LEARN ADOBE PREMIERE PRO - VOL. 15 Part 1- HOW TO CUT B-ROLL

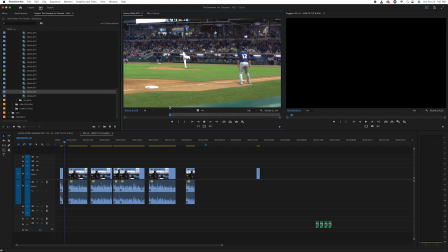(8:15)
So now if you think about this, with what he just said, introducing himself, let's see, I know we have some more close-up footage here.
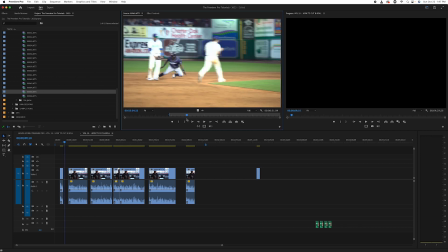(8:24)
How about that? Because we're talking about the pitcher, or we're hearing from the pitcher, so we want to see him as close-up as possible.
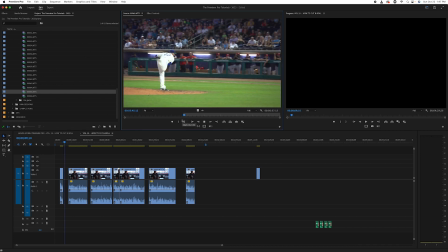(8:33)
So let's look at that. That's pretty cool. So I'd like to go a little further back to the wind-up motion. We're going to hit in, let it go. And right about there, right as the ball leaves the frame.
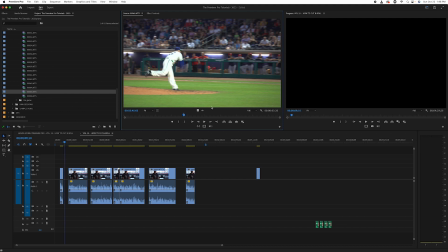(8:51)
And we're going to go to an out point. And now, generally, again, I'm going to put this at the end. I would like to see how this times over what he said, and you can already see it looks pretty close.
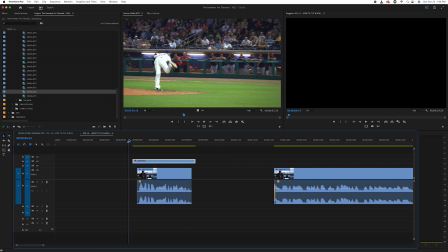(9:04)
So if we maybe do that, and let's just preview that.
My name is Matt Pierpont.
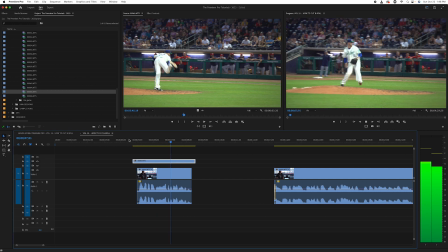(9:09) I'm a relief pitcher for the Hartford Yard Goats.
So you see that, how that sets him up, and that makes sense because we're hearing from Matt Pierpont and we're seeing Matt Pierpont doing what he says he does.
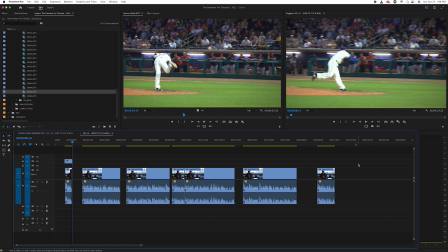(9:19)
And it sounds really simple, but that's really where a lot of editors start to get caught up, is like, oh, I love that city shot, but does that city shot make sense with what our subject just said?
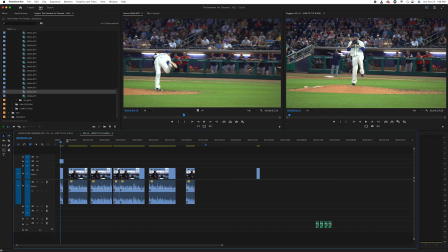(9:28)
So because I like that, I'm actually going to just leave that there for now, tentatively, and we'll see how this cuts.
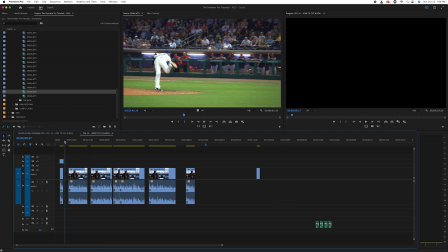(9:36)
But the rest of them I probably am going to put at the end of the timeline, and we'll decide later how to allocate those.
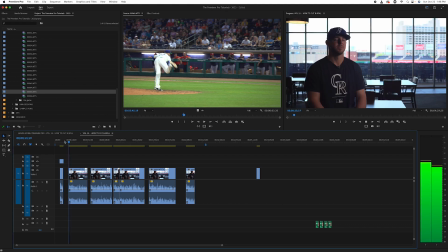(9:43) So let's basically look at the next phrase. I was born into a family that loved baseball. I had an older brother, older sister, 4 and 2 years older than me. So as soon as I was born, I was around the game and started playing with my brother probably when I was 3 or 4 years old,
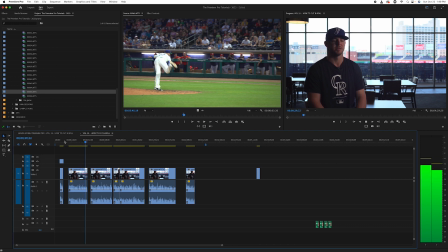(9:59) and got into T-ball like 4 or 5 years old. So started up really, really young. So here's what's happening.
We don't have B-roll of the family because we shot at the stadium. So this is a good point to bring them on camera. And after someone introduces themselves, you want them on camera pretty soon anyway to establish them.
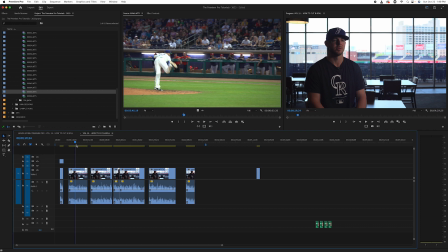(10:17)
2, maybe the specifics of the history would have to be the actual footage. But if you say something general like T-ball or something like that, we actually can use something like stock footage. So after we cut all of our B-roll that we shot,
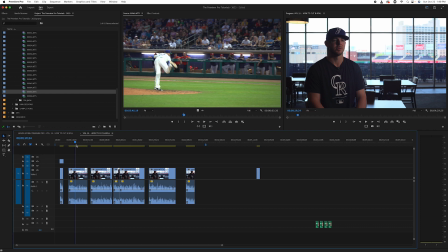(10:35)
I will show you in the next video how we may pick out some stock footage that can complement what we may be missing. And this is also where you can take your edits to another level. And it's very important to pick out stock roll that looks like you could have shot it or that matches what you're doing,
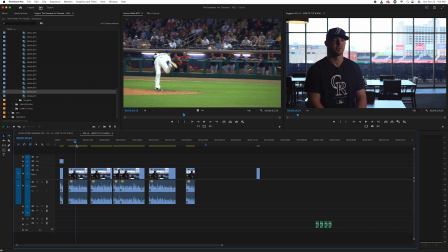(10:50)
because you don't want it to look like someone's watching a completely different video for those clips, because it really takes you out of it.
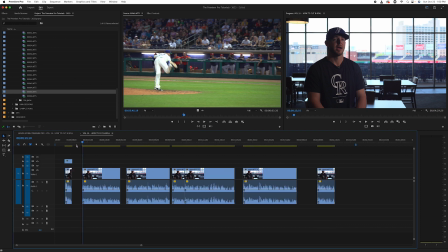(10:55)
So what I would do here is I would decide what part of this is going to be on camera and what part of it is going to be covered. So let's listen again.
I was born into a family that loved baseball. I had an older brother, older sister, 4 and 2 years older than me.
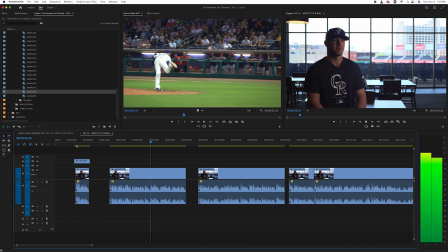(11:10) So as soon as I was born, I was around the game and started playing with my brother probably when I was 3 or 4 years old, and got into T-ball like 4 or 5 years old. So started up really, really young.
So maybe from like around the game, you can start to generally show the game, and then T-ball.
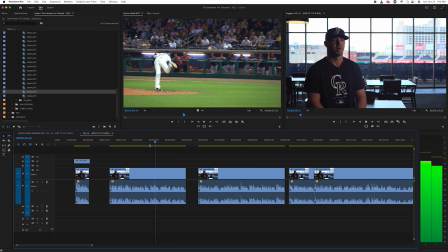(11:26)
So we might cut that. So let's look at this.
Started playing with my brother probably when I was 3 or 4 years old, and got into T-ball.
So what we can do here, and this is something I haven't really showed yet. So you can use the cut tool, or you can use the C on the keyboard.
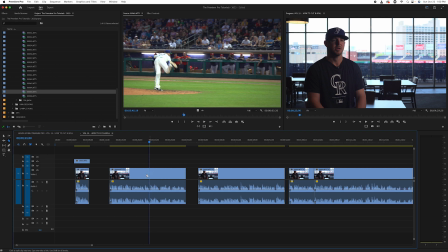(11:42)
Premiere has this great feature that a lot of people don't realize, and it will like change the game of your edits. Because whether you're looking at something you did before and you don't quite remember, or you pass it off to an editor,
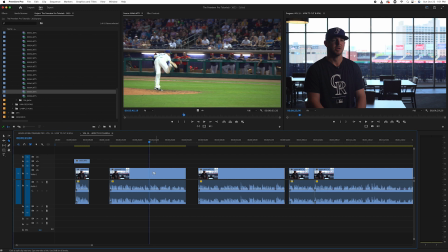(11:55)
if you use the labeling function to label your clips by color, you can come up with, and it doesn't matter what you assign to what, this is what you remember and what works for you. You can come up with a color to represent different meanings or different actions in your timeline.
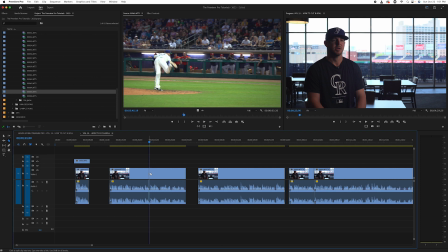(12:15)
I'll show you what I mean. So I'm going to cut this here. So that's the section here. I hit V to get my pointer tool back, my arrow tool, selection tool, doesn't matter.